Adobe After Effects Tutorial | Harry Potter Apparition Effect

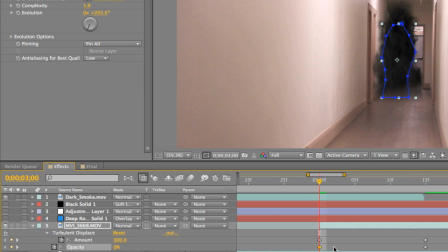(4:18)
Now, the smoke effect comes out of video copilot Action Essentials 2. It's actually a lot longer than, you know, how many seconds you see here. It says here it's only about 1 second long.
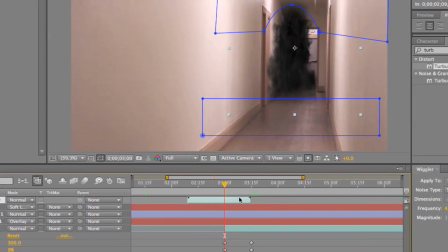(4:34)
Basically, I just went in, right-click the layer, went to time and time stretch,
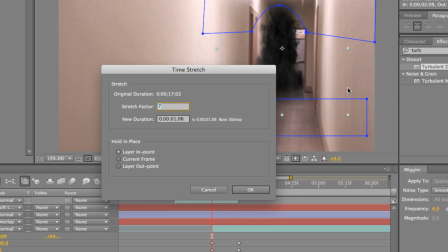(4:40)
and I just dropped it down to about 7%, which basically means it moves a lot faster than the original file. The original file, the smoke moved really, really slow,
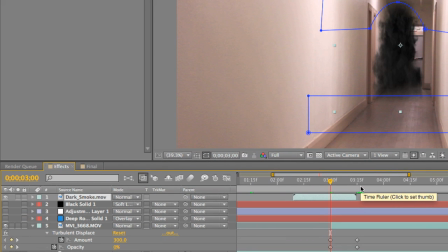(4:51)
and so I needed the smoke to move really fast, so I just made the video file actually move faster. And then I positioned that as soon as the smoke drops down to the floor,
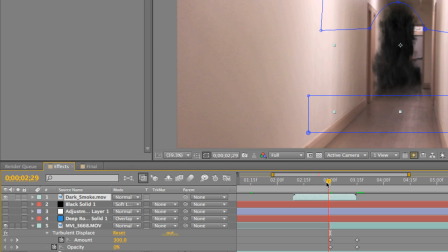(5:06)
as soon as the smoke drops down to the floor, I positioned it to have me actually fade from 0 opacity all the way up to 100 opacity. And right around the middle of all of that, then you see the smoke start to clear away and I start to warp right in.
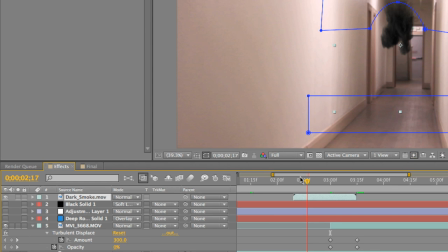(5:23)
So this is kind of like what the effects looks like. Let's see if we could play it in real time. Well, it's rendering, so it's kind of slow. But, okay. So let's go back and just kind of like play it again, just so you can kind of see. Boom.
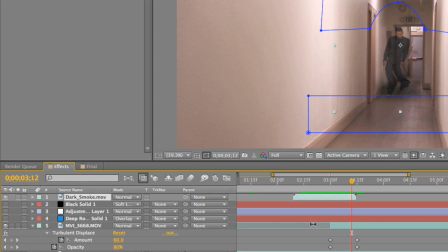(5:40)
Okay. Now, I could probably make the smoke stay up there just a little longer. It's really all about how you feel and what looks the best to you. Now, again, I'm working with simple presets. I'm not doing any 3D compositing or anything.
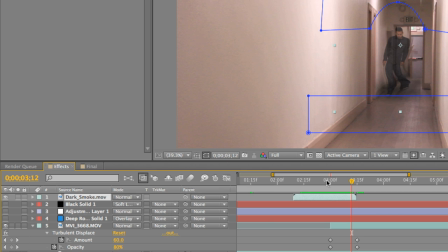(5:56)
If you're a 3D compositor, you can make this effect look so much better with real smoke and real warping and all these other cool things. But, you know, hey, for the poor man, this is what you could do, and it's really effective. It's simple, and, I mean, you get this done in literally, like, a few minutes.
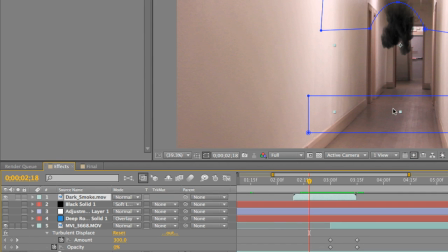(6:13)
Of course, I had to create a mask and just feather out the edge, because if I didn't, then the smoke would have went all the way down to the bottom of the video file, and it would have created a hard line, and, you know, that's not going to look, you know, nice.
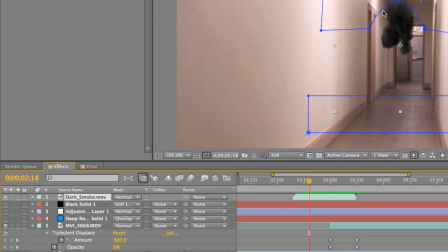(6:26)
It's going to look nasty. I also had to create sort of a mask at the top of it, so it would kind of create, like, a funneling effect to make it seem like it's funneling. Otherwise, it would just been, again, like another hard line, smoke just appearing out of nowhere. It just would have looked nasty, it wouldn't look real, so I had to do that, and, I mean, it turned out pretty nice.
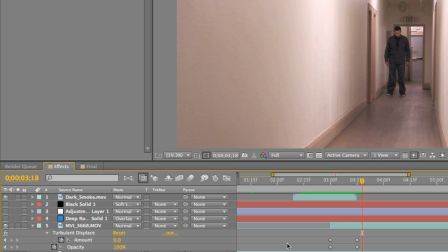(6:46)
And so that's really the apparition effect. The next step to the apparition effect is literally just, color correcting. You know, making this part of the floor and the back of the wall a little blue,
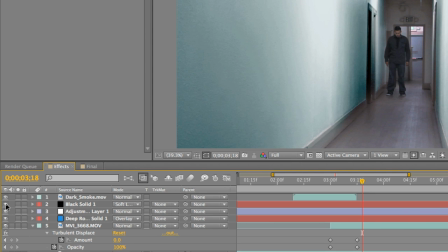(7:00)
making the walls a really, really darker blue, burning the walls a little bit just so it can seem really dark and ominous,
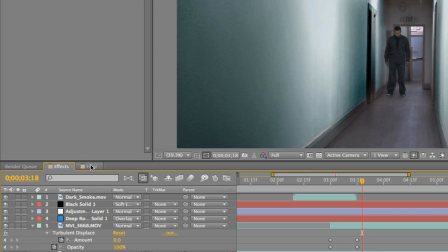(7:07)
kind of like have the Harry Potter feel. And then the final step is actually bringing it into a new comp. So what I did was I just selected all the comp, or actually I didn't have to select everything because everything was already in a composition.
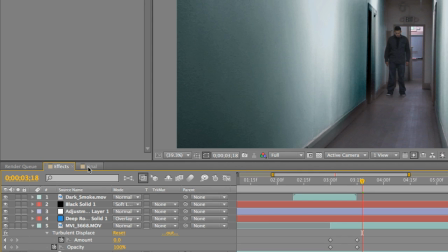(7:22)
All I did was just create a new composition at a different composition size. So the original composition, I'm just going to press Command-K to look at the properties.
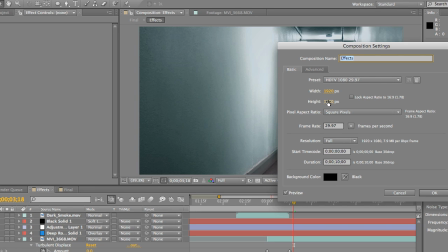(7:31)
It brings up, it's at 1920 by 1080, and that's what the original video file was recorded in.
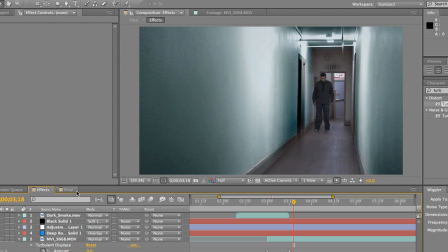(7:38)
All I did was just open up the new composition, just title it Final,
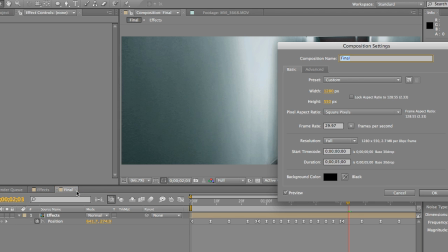(7:43)
press Command-K to see these properties, and I dropped it to 1280 by 550.
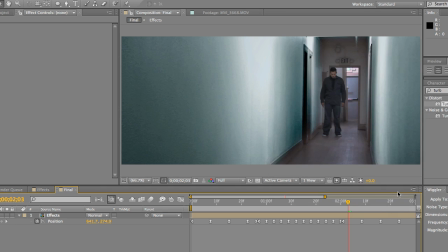(7:49)
And this allowed me to create the cinematic look. Now, you can always leave it at regular, you know, 1920 by 1080 if you want, or you can drop it down to here. I don't know, for some reason I just like it, you know, being down at this crop size.
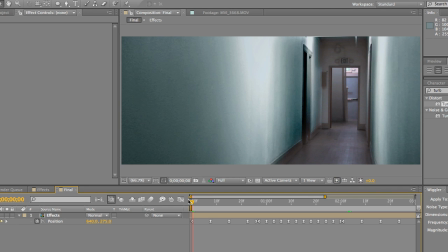(8:06)
And so basically it just adds an extra dimension to the film or to the clip or whatever you're working on. It just makes it look that much more important and prestigious. I'm sure you've seen it all over the place.
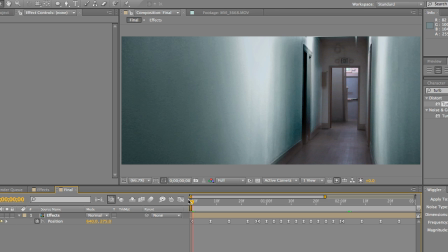(8:17)
But we wanted to take those still shots and actually give them more of a handheld feel, so that this will help take your effect to a whole new level, make it feel more real and raw. And all we did was just use the wiggler tool. And basically what the wiggler tool is, let's go ahead and get rid of...
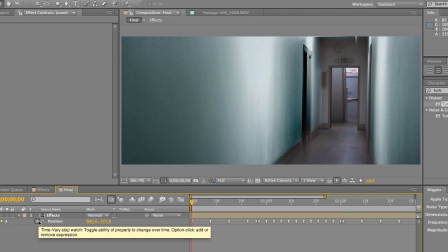(8:36)
Well, actually, let me just show you what it looks like first.
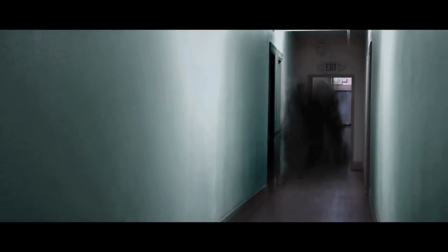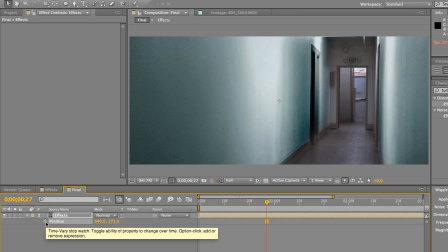(8:44)
In order to do that, all you do is, let's just get rid of all my keyframes. And you want to set two keyframes, wherever you want them. Set a keyframe here, and we'll set one right here. And then you set another one right there, like that. You select both keyframes. Boom.
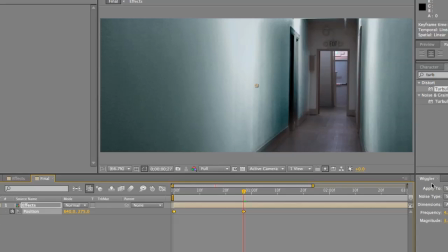(9:00)
Okay. Select both keyframes, and then you just go into your wiggler tool, and you just animate.
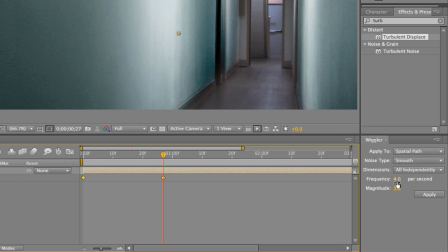(9:05)
The frequency basically says how many times the position is going to change per frame or per second. We want 4 keyframes per second, and we want the magnitude, which pretty much means how violent it's going to move or shake. I just have it at 3 magnitude.
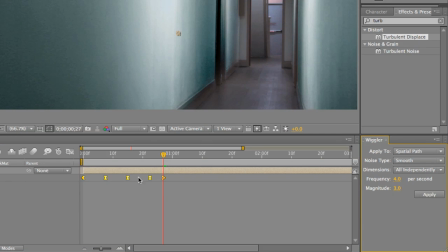(9:23)
Nothing fancy, you just apply it, and then it creates this little keyframes inside your video.
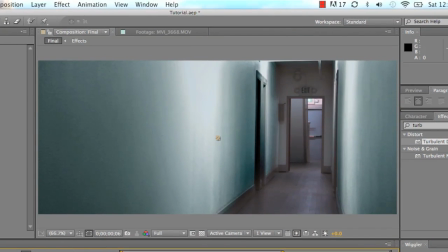(9:32)
And then basically, you just go back to the beginning and just let it play, and it just shakes your video. That's it. I mean, it creates like a handheld feel. And then obviously, when the smoke comes in, you might want to make a more violent one.
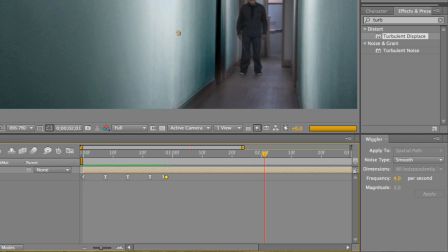(9:46)
So we'll create a keyframe right here. Oh man, create a keyframe right here. We'll select those two keyframes. And we'll increase the magnitude up to maybe like 15 or so.
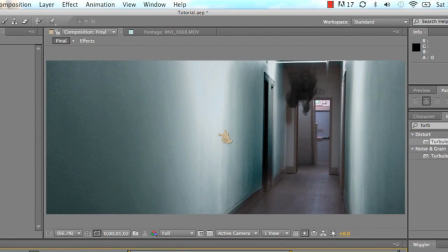(9:57)
And just apply that. And now, let's see what happens. See, you can already tell it's moving a lot more rough than before.
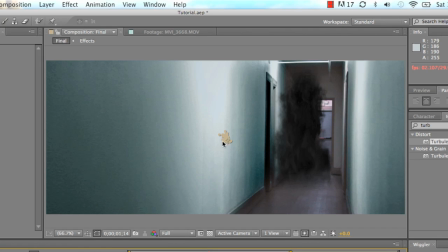(10:08)
just by looking at the keyframes right inside the center. So let's play that from the beginning. You see it's moving a lot more now. I mean, that's basically how you can create the handheld feel and make it seem like the apparition effect is really making the camera shake because of the energy and whatnot.
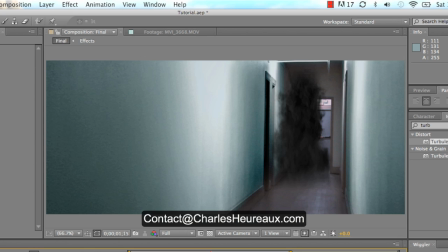(10:25)
I mean, and that's basically it. I mean, if you have any questions, feel free to contact me at charlesheureaux.com. Or you can go ahead and just send me a message here. Anything that helps, you know, that's what I'm here for, you know. So thank you for watching today's tutorial, and I hope you have a wonderful day.